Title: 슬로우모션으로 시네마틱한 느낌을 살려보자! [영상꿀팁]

안녕하세요 푸브작가입니다. 오늘은 슬로우모션에 대한 이야기 해보도록 하겠습니다.
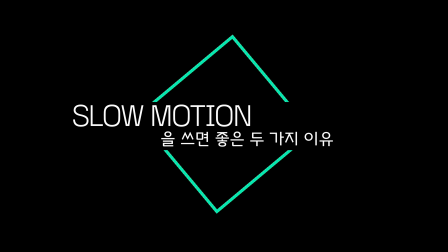먼저 첫번째는 영상의 집중력 확보입니다.
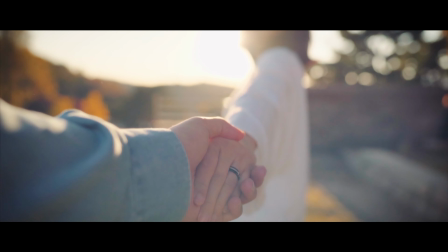(0:28)
평소에는 느끼지 못하는 느린 시간의 흐름을 통해 집중력을 좀 더 확보할 수 있고요.
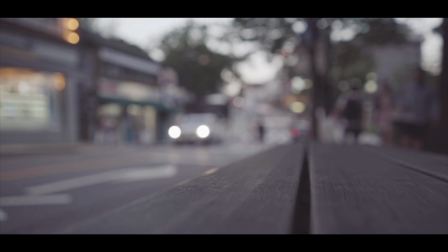(0:34)
또 느린 동선을 통해 아름다운 움직임을 연출할 수 있습니다.
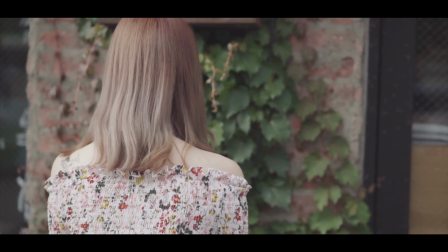(0:39)
다만 너무 길게 슬로우모션을 쓰게 되면 오히려 영상이 지루해질 수 있어요.
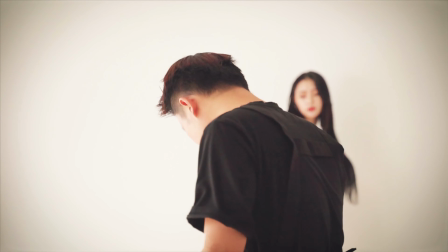(0:44)
리얼타임과 슬로우 모션을 적재월이 가미해서 사용하시는 게 좋습니다
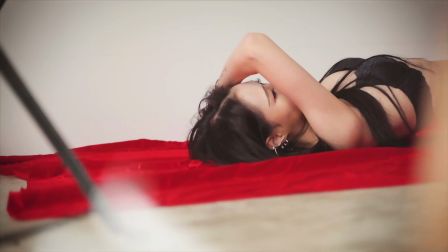두 번째는 손떨림의 최소입니다
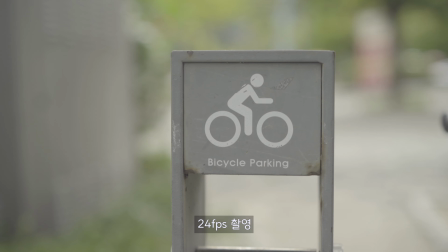(0:59)
핸드할드 촬영 시 미세한 떨림이 있을 때 이 슬로우 모션을 사용하면 상당 부분 떨림이 줄어드는 걸 보실 수 있어요
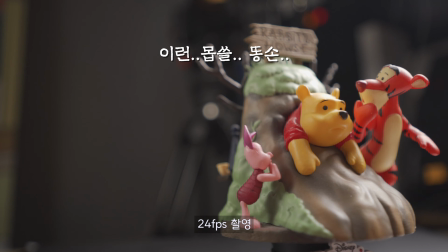(1:07)
예를 들어 천천히 패닝을 준다고 할 때 촬영 시에 느리게 움직이는 것보다
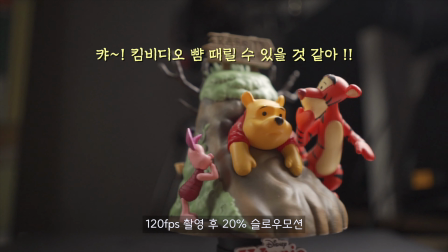(1:12)
빠르게 촬영한 후에 편집하면서 슬로우 모션을 주는 방법이 훨씬 더 효과적입니다
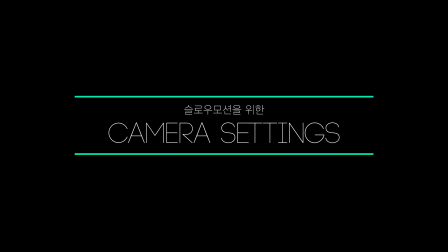먼저 슬로우 모션을 촬영하기 위해서는 카메라에 몇 가지 세팅을 해주셔야 합니다. 영상 촬영 시 프레임 퍼 세컨트라는 단위가 있는데요. 초당 몇 장의 프레임으로 촬영할 것인가를 정하는 옵션입니다. 예를 들어 24프레임으로 촬영한다 할 때는 1초에 24장의 사진이 지나가게 되는 거죠. 일반적인 속도에서는 24프레임이나 30프레임으로 촬영되지만 우리는 슬로우 모션을 찍을 거니까 60이나 120프레임 정도의 하이프레임 레이트로 찍어야 합니다.
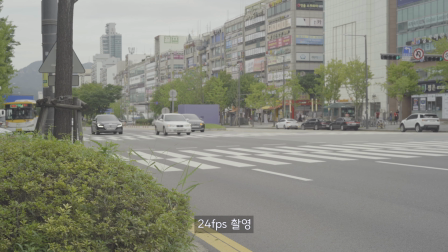(1:51)
이걸 24나 30프레임으로 촬영하고 나중에 속도를 늦추게 되면 영상이 뚝뚝 끊어지는 현상이 나타나요 원래
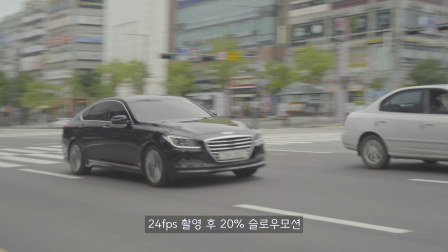(1:59)
1초에 24장의 사진이 필요한데 이게 늘어지면서 12장이나 6장으로 1초를 커버해야 하니까 생기는 현상입니다 그리고 또 한가지 프레임수로 올렸기 때문에 거기에 맞도록 셔터 스피드를 조절해주셔야 합니다 영상에서는 자연스러운 움직임을 담기 위해서 180도 셔터룰이라는 법칙을 사용합니다 이 부분은 제가 엔디필터 영상에서 말씀드렸기 때문에 따로 언급하지는 않을게요. 궁금하신 분들은 이쪽을 클릭하셔서 보고 오셔도 됩니다.
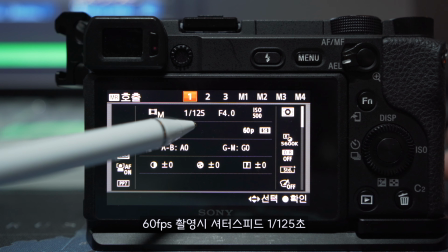(2:27)
결론적으로 60프레임에서는 125분의 1초 120프레임에서는 250분의
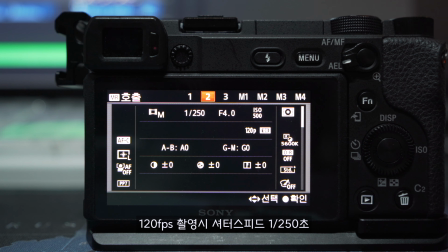(2:33)
1초로 셔터 스피드를 맞춰주시면 가장 자연스러운 움직임을 담으실 수 있습니다. 자, 이렇게 프레임과 셔터 스피드를 맞추셨다면 슬로우 모션 촬영 준비는 끝났습니다.
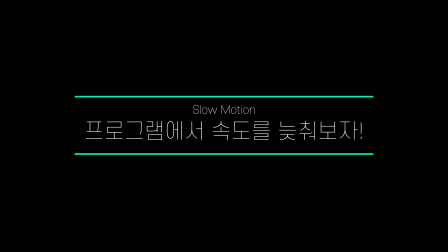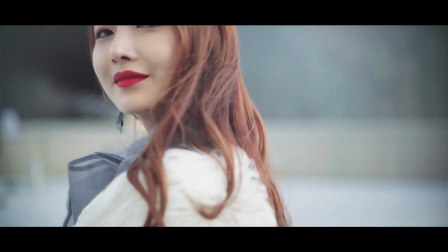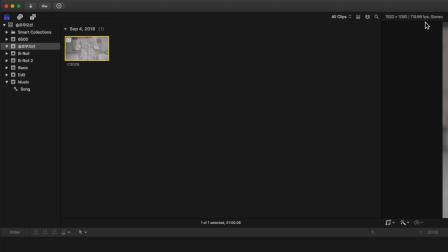(2:58)
이렇게 60이나 120프레임으로 촬영한 영상을 이제 편집 프로그램으로 가져옵니다
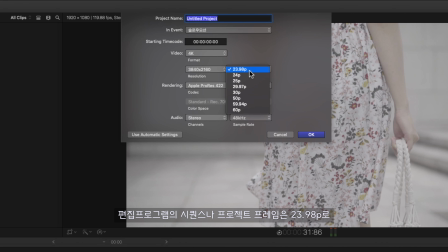(3:04)
이때 프로그램의 시퀀스 세팅은 24나 30프레임으로 잡아주세요
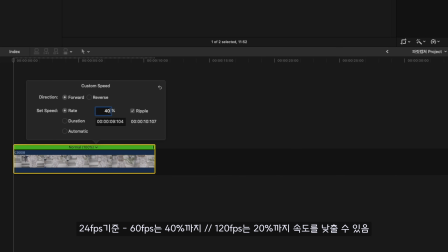(3:10)
24프레임 기준으로 60프레임 촬영분은 최대 40% 까지 120프레임 촬영분은 최대 20% 까지 속도를 낮출 수 있습니다
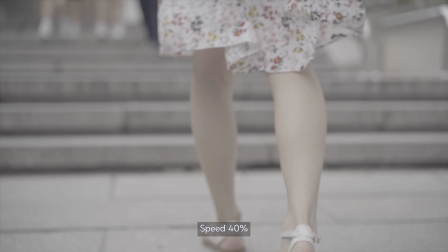여기서 한가지 팁을 드리자면 프로그램 내 옵티컬 플로우 옵션을 활용하는 것입니다
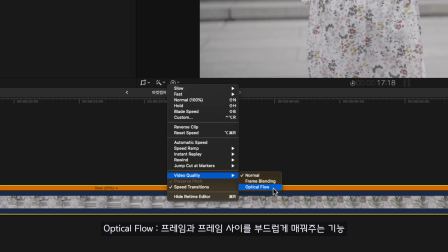(3:34)
옵티컬 플로어는 프레임과 프레임 사이를 부드럽게 연결시켜주는 기능을 가지고 있어요 이 기능은 기본적으로 프리미어 프로나 파이널 컷에 모두 들어가 있습니다 예를 들어 30프레임으로 촬영을 했는데 꼭 슬로우 모션을 쓰고 싶은 컷이 있다 이럴 수 있죠 일단 30프레임이니까 24프레임 시퀀서에 올리면 80%까지는 슬로우 모션이 가능하죠 근데 조금 더 느렸으면 좋겠다 이럴 때 옵티컬 플로어를 사용합니다 이
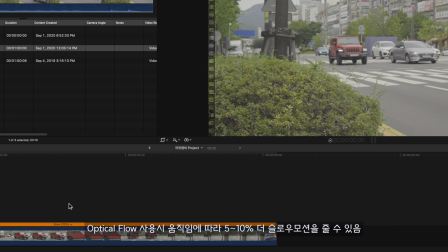(4:00)
옵션을 사용하면 5%에서 10% 정도 더 느린 슬로우 모션을 끊김없이 사용할 수 있습니다
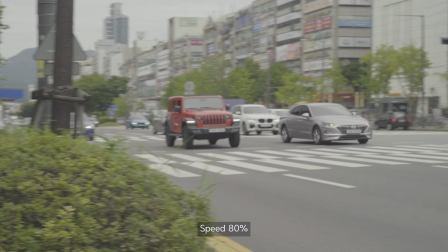(4:06)
30프레임으로 촬영된 영상을 끊김없이 70%까지 느리게 사용할 수 있는 거죠 또 아까
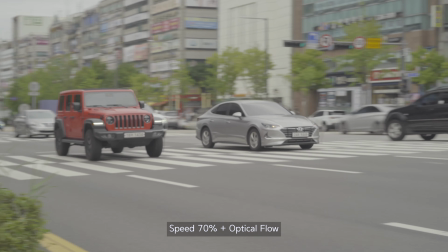(4:12)
말씀드린 대로 화면의 떨림을 적당히 잡아줄 수 있기 때문에 필요에 따라 활용하시면 꽤 쓸만한 기능입니다